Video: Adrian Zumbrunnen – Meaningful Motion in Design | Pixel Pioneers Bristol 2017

We had a chat, no? And it was crazy because we went from email, we went from website to email to SMS to phone call before we actually met up. But for him, all that mattered was the threat, the idea of one ongoing topic that we carried through those different channels.
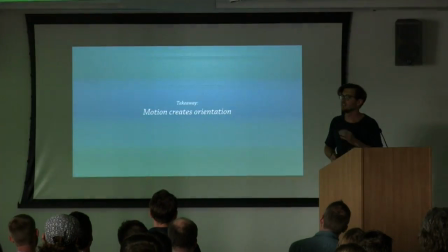1001s
So motion can not just create orientation, but it can literally change the way people feel about an interface.
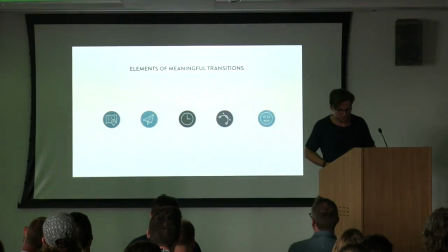1012s
Alright, so let's talk about responsiveness.
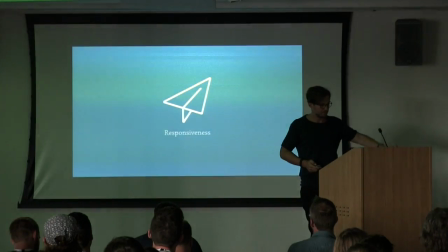1017s
So in interaction design, a responsive interface,
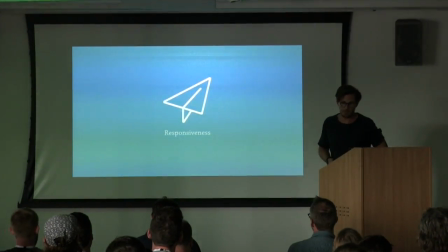1022s
this is necessarily about breakpoints, but it's also about instantly reacting to the user's input. So just like good interaction design, good animation is responsive. So what makes an animation responsive? Well, the first thing we have to understand is animation is not a movie. When we think about animation, most of the time we go into one of our favorite tools and then we design like an A to B transition.
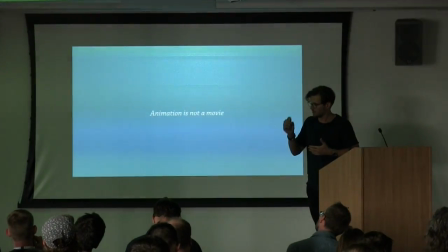1044s
But oftentimes these interactions, they don't just have like a finite end state, but there are a lot of intermediary states.
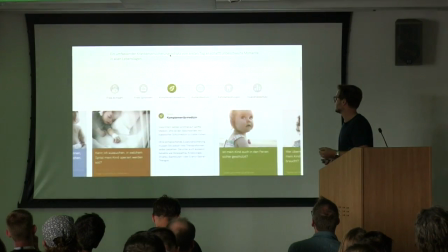1053s
One example of this is a website that my friend David Erne from Switzerland made for an insurance company for babies. so what happens here is when you scroll you can see how you have like different
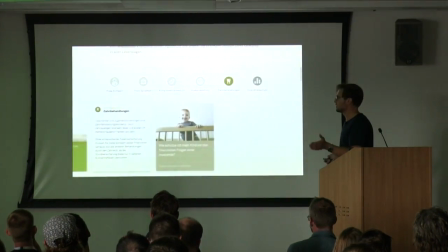1065s
packages basically and that each packages have like different benefits
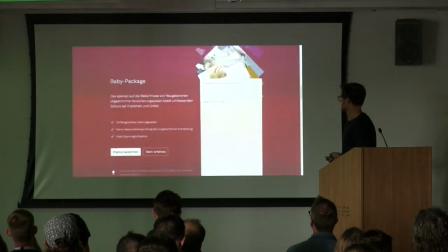1070s
and you can scroll through these benefits and as you scroll down you can see how all these different packages become
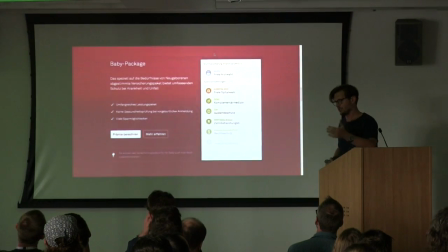1076s
part of what you get right so when you buy an insurance there you know that all these things are part of your package so the whole animation is not just interactive but it also tells the story of you kind of progressing towards the destination which is ultimately to buy an insurance.
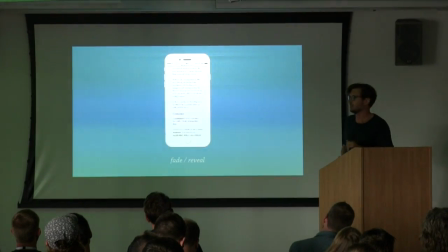1092s
But this can also be less, it doesn't have to be so dramatic, it's also like small things like in Safari when you scroll down and scrolling up indicates like a change in context
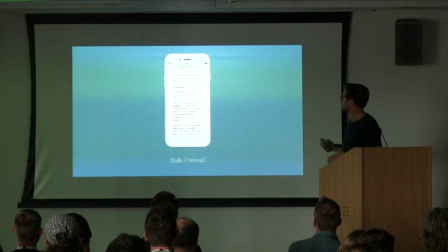1101s
and then just adding a little bit of screen space can go a long way on mobile devices so all these
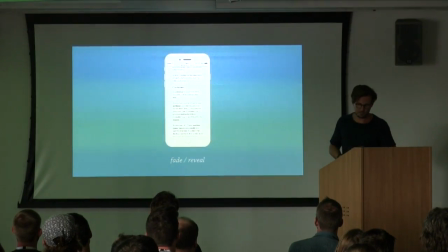1107s
little changes can really add up.
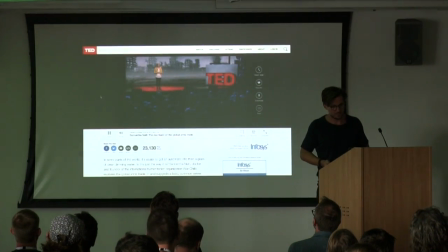1109s
Pet does a similar thing when you scroll down and and you want to read the transcript,
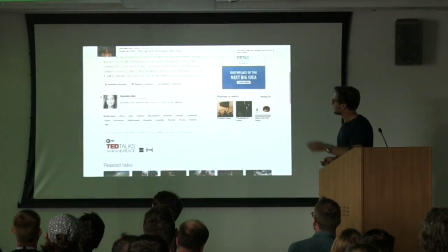1116s
for instance, or you want to read the comments, because we all like to read comments, you can see how the video still keeps playing on top for your reference.
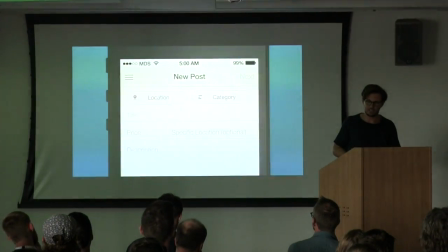1126s
So we can use animation to progressively show content when needed. So this is a pattern that is very famous by now, the float label pattern.
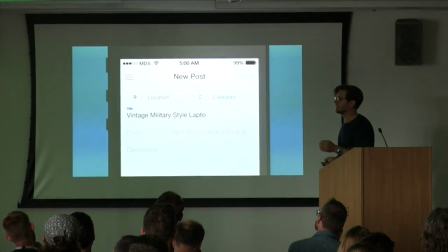1134s
And I really like this pattern, but one of the things that I miss in most implementations I see is this little detail here. notice how the label itself
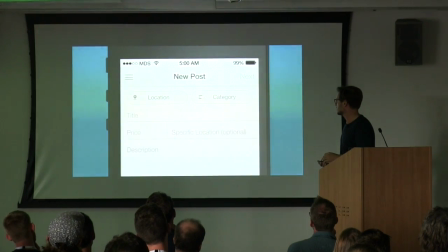1144s
has like a slight animation on top and this animation is actually really important because this animation reinforces the idea that the label is the float
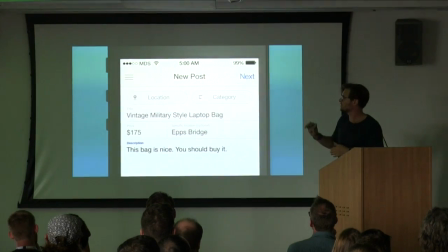1154s
label that the placeholder is in fact a pattern that's the one and the same thing because in most implementations you just have the label appearing but it doesn't communicate the same idea.
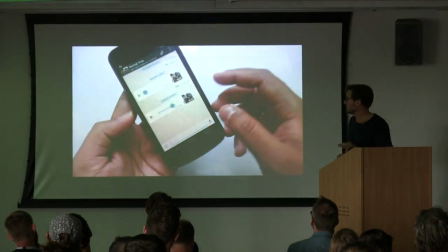1164s
Another example that I really love is WhatsApp.
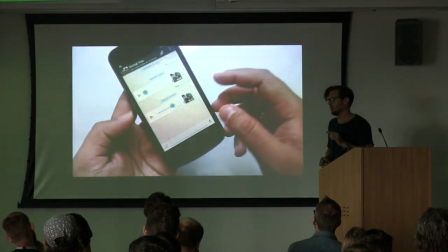1167s
This is actually pretty old by now and And that makes it even more amazing because the way they implemented it is unbelievable.
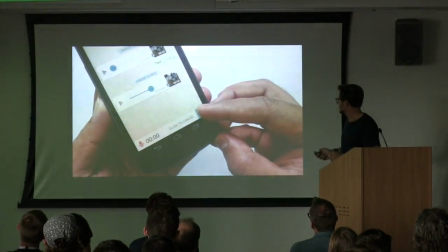1174s
So when you send a voice message on WhatsApp and you tap the voice button, it says slide to cancel and there's a slide like going through the text.
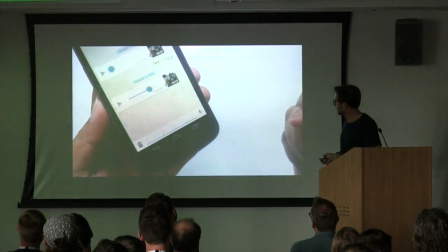1183s
And then if you slide it to the left, it's fantastic, right?
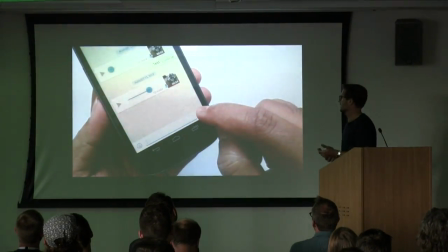1189s
And the animation like this is not just an animation, but it's really a story. So good animation is responsive and tells a story. It tells a story how an interface works, and it tells a story that makes the product itself more emotional and useful.
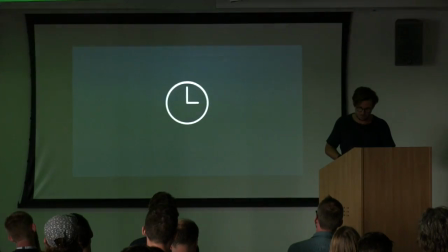1206s
So, let's talk about time. Animation and movement is all about time.
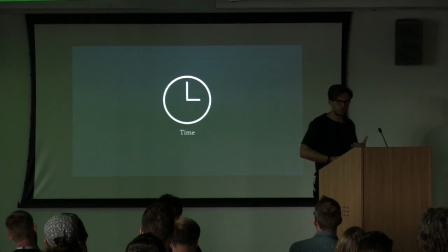1212s
Ironically, we perceive time to be something spatial as well. When we talk about time, we talk about it like, we say things like, oh, that's behind me.
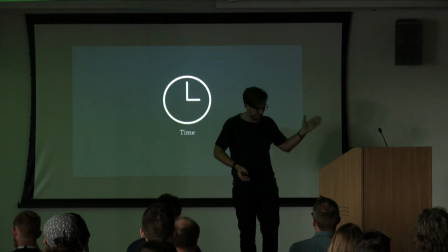1220s
Oh, that's still in front of me. And it feels like today is here, yesterday is there, and the future is somehow over there, right?
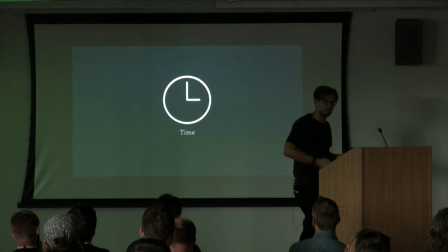1227s
And this has an implication in how we design things.